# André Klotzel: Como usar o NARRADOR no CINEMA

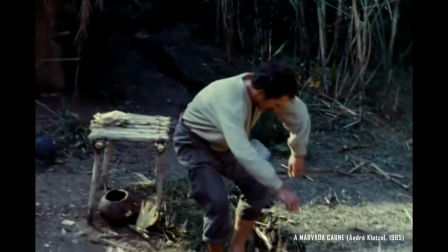4:07 Era isso a só por só, tudo santo dia que Deus dava.
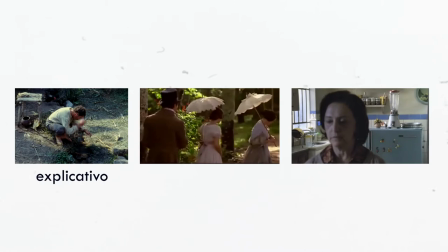4:12 Por isso eu enxergo esse narrador como um narrador explicativo. É a forma de narração que a gente comumente vê nos filmes e principalmente nas comédias.
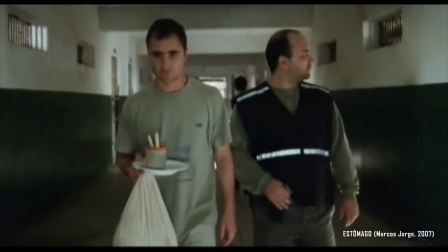4:20 Raimundo Nonato não vai funcionar aqui não. Vou ter que arrumar um nome mais de cadeia mesmo.
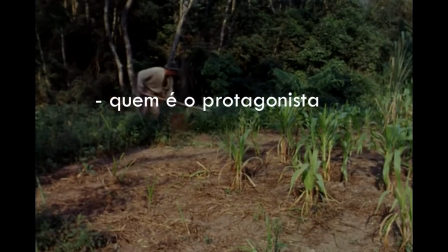4:26 Na sua primeira aparição, esse narrador costuma explicar quem é o nosso protagonista e nas aparições seguintes ele vai explicar o que está acontecendo com ele e quem são os outros personagens.
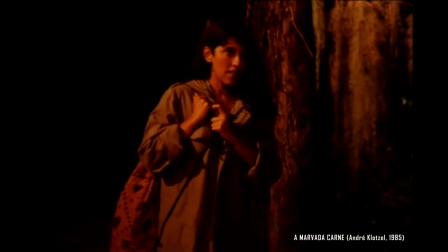4:39 O que também faz com que essa seja uma narração bem pontual, que geralmente aparece ali pra marcar os pontos de virada e a resolução, como é o caso aqui.
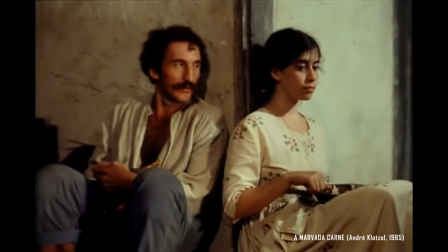4:47 Eu tava ali, tava me sentindo o seu jeito manhampã, e ai nesse mundo aberto sem porquê.
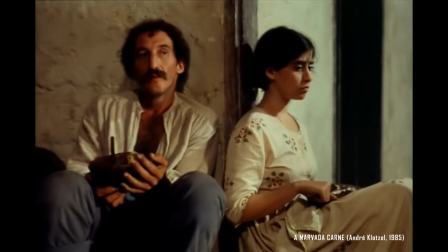4:58 Não, ainda não era dessa vez que eu ia comer a carne do mundo.
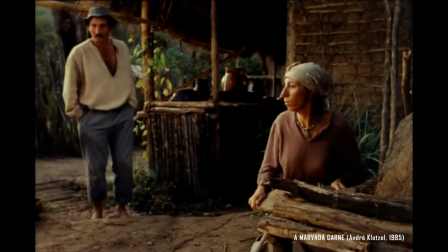5:02 E eu ainda diria que são essas aparições bem definidas e posicionadas no narrador explicativo que o tornam tão convencional e questionável,
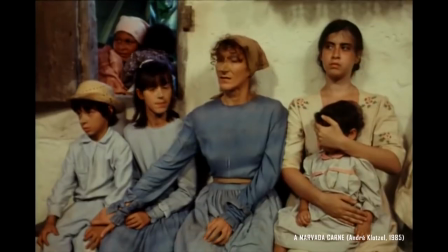5:10 já que se usada com o excesso e com o mínimo de desvio que seja, o resultado desse recurso pode revelar sérios problemas de estrutura no roteiro.
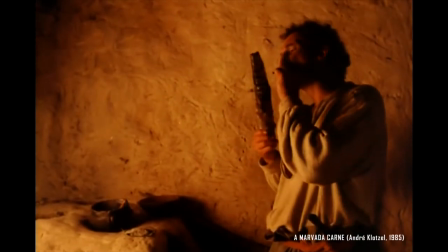5:19 Daí o meu total não podia fazer mais nada. Aí tinha que aceitar.
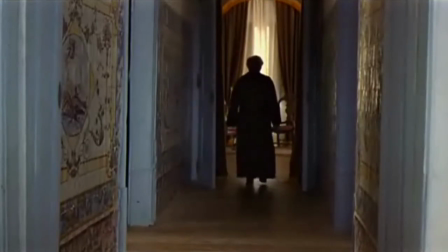5:24 Mas eu sinceramente acredito que o problema da narração no cinema não está necessariamente na sua presença, mas sim no seu poder dentro da história.
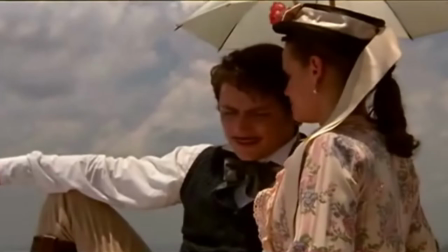5:32 Porque pensando nas páginas, as palavras são o recurso máximo da narrativa ali, né? Então é esperado que o narrador saiba mais do que o leitor.
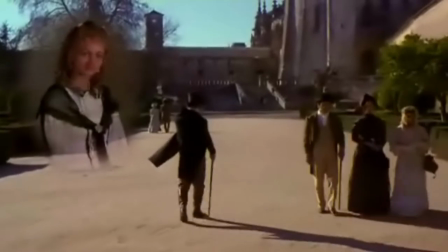5:40 Só que na tela, esse poder todo é destinado pra câmera, ou seja,
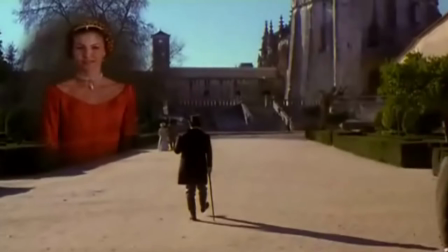5:43 a única chance de um narrador ser onisciente e onipresente no cinema é se ele for o cinegrafista do filme ou algo assim.
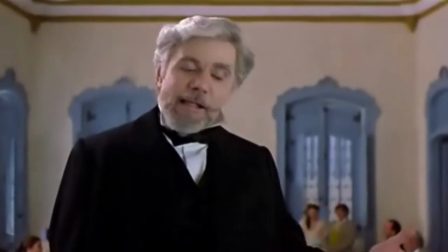5:50 E a loucura vem agora, porque meio que é essa a sensação que o Cloteswell consegue trazer na sua adaptação de Memórias Póstumas de Brás Cubas.
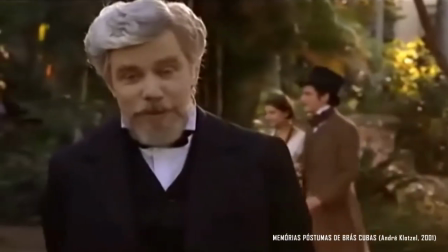5:57 E na realidade, você deve estar até familiarizado com adaptações audiovisuais, mantendo a narração em primeira pessoa de um livro.
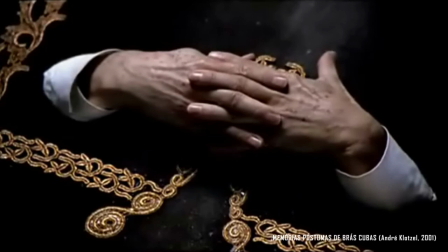6:04 Só que se você também está ligado em como é o narrador do Machado de Assis, você tem que reconhecer que manter a narração não é nenhuma opção, mas sim uma crucialidade.
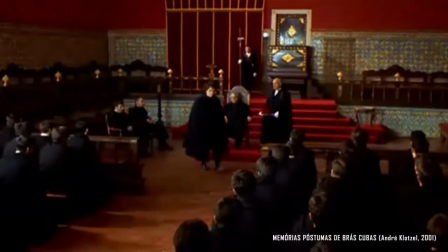6:12 Cheguei à conclusão de que o direito não devia ser coisa muito séria, uma vez que até eu podia ser um doutor nesse assunto.
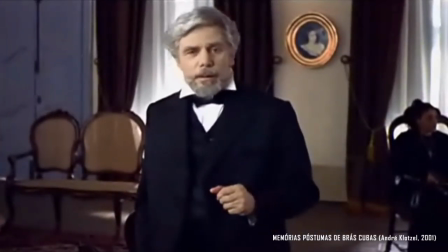6:19 E por isso, tanto no livro quanto no filme, a gente vai ver o Braz Cubas ser a nossa única fonte de informação por dentro das suas memórias.
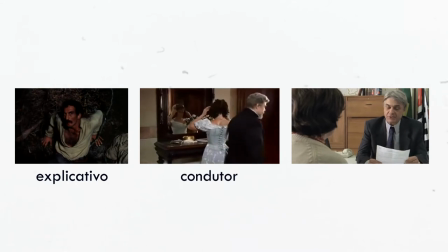6:27 Esse é um narrador peculiar porque ele é um narrador condutor, é quem nos apresenta e nos guia por toda a história do início ao fim.
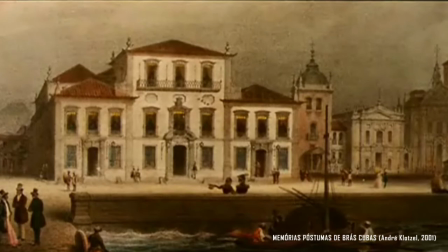6:34 Morri há mais de cem anos, no Rio de Janeiro.
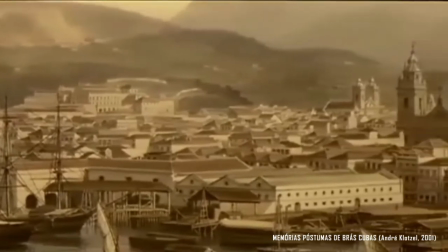6:39 Mais precisamente às duas horas da tarde de uma sexta-feira de agosto de 1869.
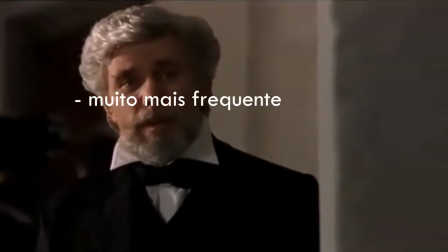6:45 Até por isso essa frequência é muito mais presente e se torna indispensável para o enredo,
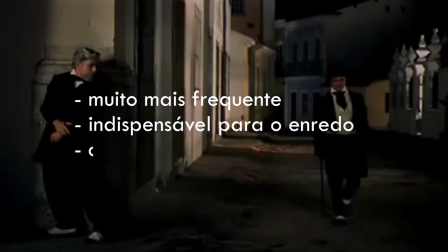6:49 pois ela não envolve apenas o protagonista, como também todos os demais personagens e acontecimentos ao seu redor.
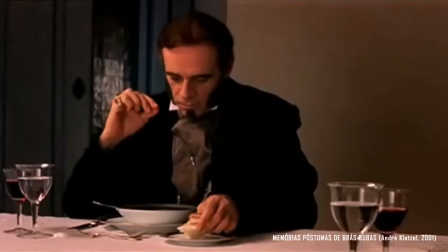6:56 Não existe Lobo Neves, Virgília, Kim Casborba, sem a narração do Brás Cubas,
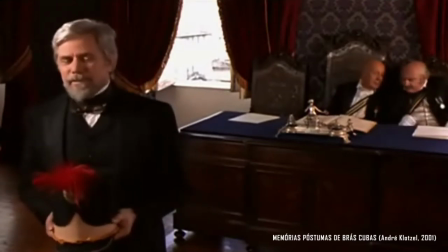7:01 porque é essa narração que nos permite ver esses personagens atrás da interpretação das memórias do nosso defunto autor.
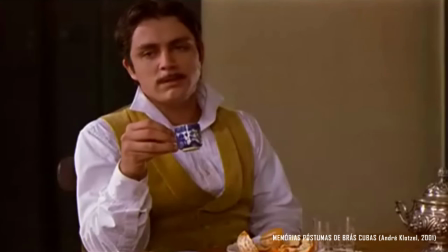7:08 Que aqui não é só autor, mas também um apresentador, já que a figura do Brás Cubas frequentemente aparece em tela interferindo nas cenas.
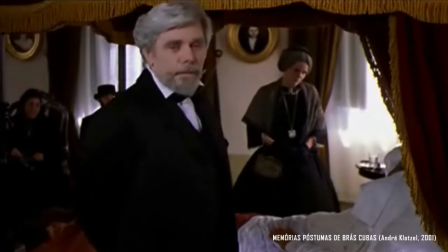7:18 Recurso que o diretor acaba usando pra fortalecer todo o tom teatral da obra,
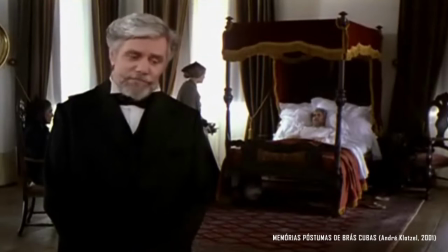7:22 mas que não deixa de ser uma menção à figura dos explicadores de filmes, que, lá nos primórdios do cinema mudo,
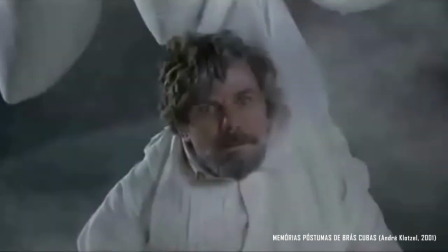7:28 acabavam criando as suas próprias interpretações das cenas e explicando para o público no cinema.
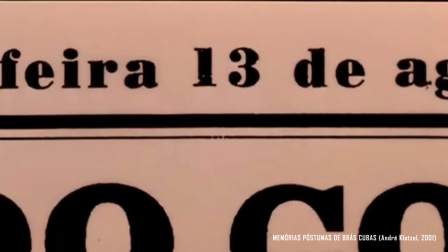7:34 Só que aqui, ao invés de serem interpretações de cenas sem diálogo, a confusão e dificuldade da interpretação fica por conta da mente do próprio narrador.
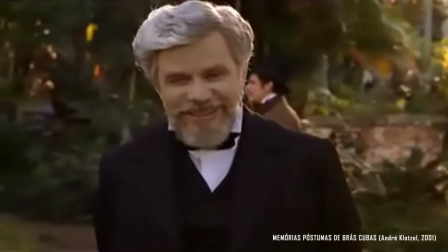7:43 Talvez me chamem de cínico. Cínico, eu?
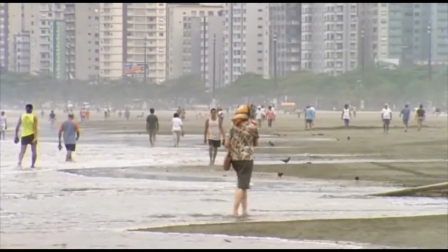7:48 E com isso você já deve estar tentando descobrir qual é o tipo de narrador do Reflexões de um Liquidificador, né?
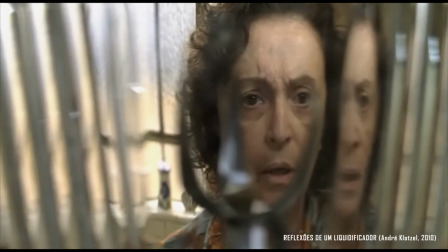7:54 Mas a verdade é que esse é o mais fácil de se perceber e analisar, já que a sua característica principal tá no próprio título do filme.
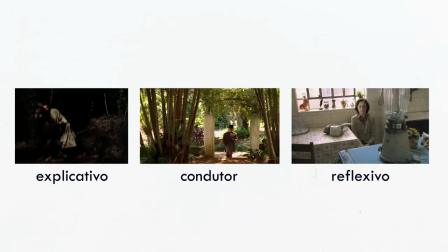8:01 O liquidificador é um narrador reflexivo. E sim, todos os narradores anteriores também tinham seus momentos de reflexão,
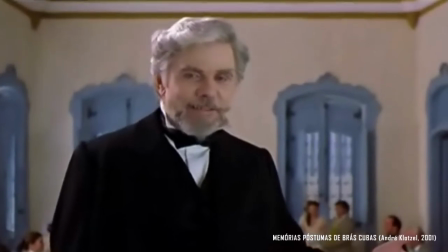8:09 já que no fim, a narração em primeira pessoa sempre acaba servindo pra verbalizar os pensamentos do personagem.